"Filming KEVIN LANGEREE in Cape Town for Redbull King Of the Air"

is gonna be the day of king of the air I'm currently just getting all of my gear ready for the madness that's about to happen making sure all my
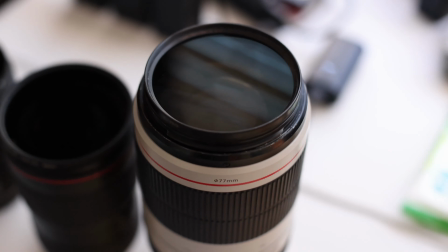lens filters are clean and also making sure that my lenses all have filters on them a because having a polarized filters essential in this
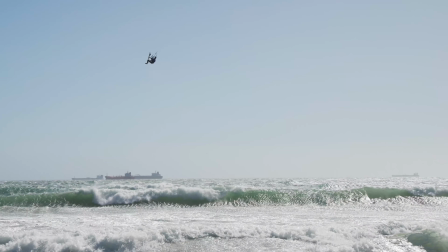scenario especially when you're shooting right into the Sun but also because these elements
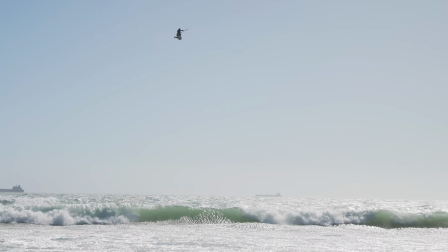get absolutely sand blasted no matter how well your camera is sealed
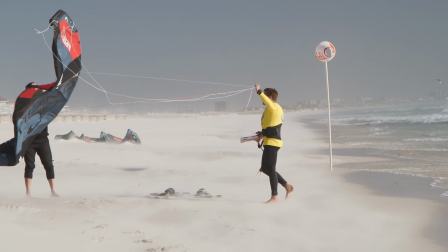there is going to get sand and salt water into every little part of your camera and
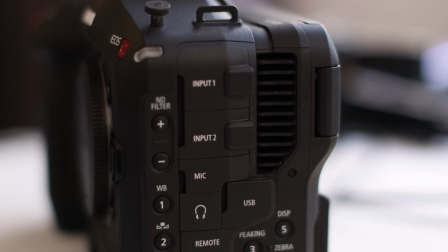with the c70 which actually has a intake vent here there's kind of no way of getting around the salty air and sand getting in the camera one of the worst things is when you're going to sell your gear it has corroded screws and stuff like that so i picked up these sticky little circles for stationary stuff i'm going to stick these where all of these little little screws are i finally got everything sorted got all my batteries all charged everything's in its bag packed ready memory cards cleared but one of the most important things i've been trying to do is envision the potential outcomes of tomorrow obviously kevin has won the thing three times and podiumed multiple other times there's a very big chance that he could win but also with people that have been performing at such a high level this year there's also a potential that he might not make it so for me i've just been trying to think through the different scenarios and the different story arcs that tomorrow's vlog could take kevin has won it so many times but yet there are also some really really really good riders that are hungry for the top place that's kind of where i'm at and uh i'm tired so i'll see you guys tomorrow King of the Air is over there and first of all I need to get myself an establishing shot
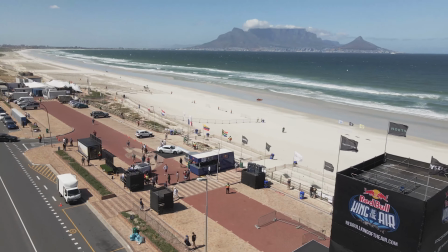another successful flight now I'm going to go meet Kevin kind of see how he's prepping for the day and then it's going to be pretty hectic here the essential first stop for merch now that it's a little bit more
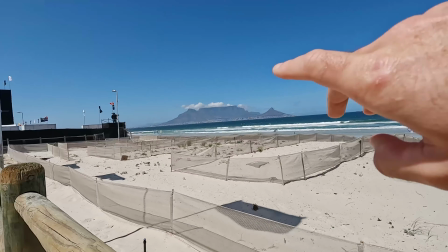chill before the chaos hits this is the setup here we have the judges
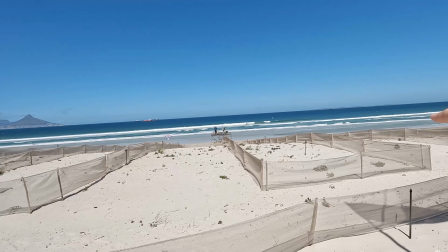tower here and you can pretty much go the whole length of this beach
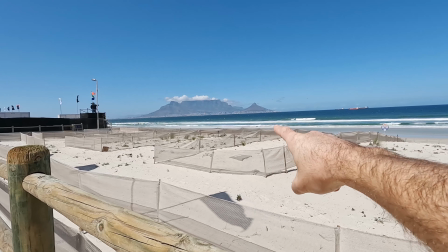here but in between these two buoys kind of here and
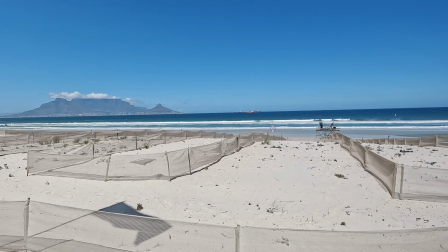here is the riding area what we're going to have to contest with is right now
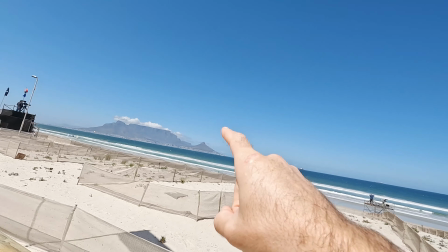the sun is directly overhead but as the day progresses it's going to kind
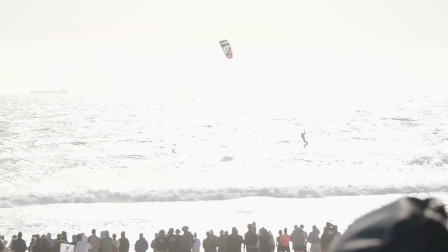of end up over here which means that if you end up shooting kind of from upwind you're going to be
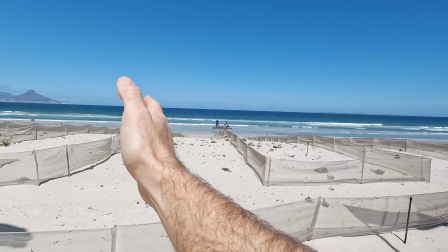shooting right into the glare which is going to be quite tricky because if you shoot this way you kind of get a good idea of the distance that they're covering if you shoot
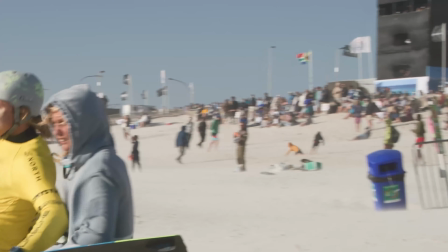from upwind you'll be by the riders which is good but you're going to be kind of shooting out to nothing if you're downwind you get to get the iconic
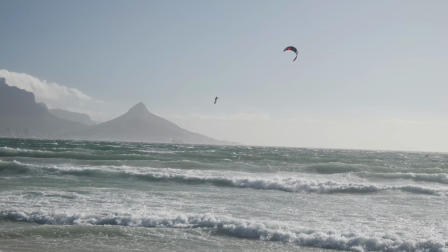table mountain in the background and you get them landing which is always awesome but you're away from where everything is happening so all of
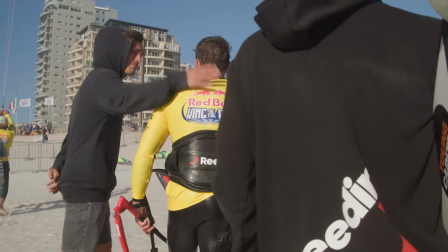the rider interaction with the coaches and stuff like that you kind of miss that that makes it quite hard for a one-man shooter there's a lot of running up and down the beach if you want to get both angles so i'm gonna have to assess it as the time comes but to try and get a variety of shots whilst maintaining getting the shot is going to be tricky but above everything the most important thing is just to get the shot this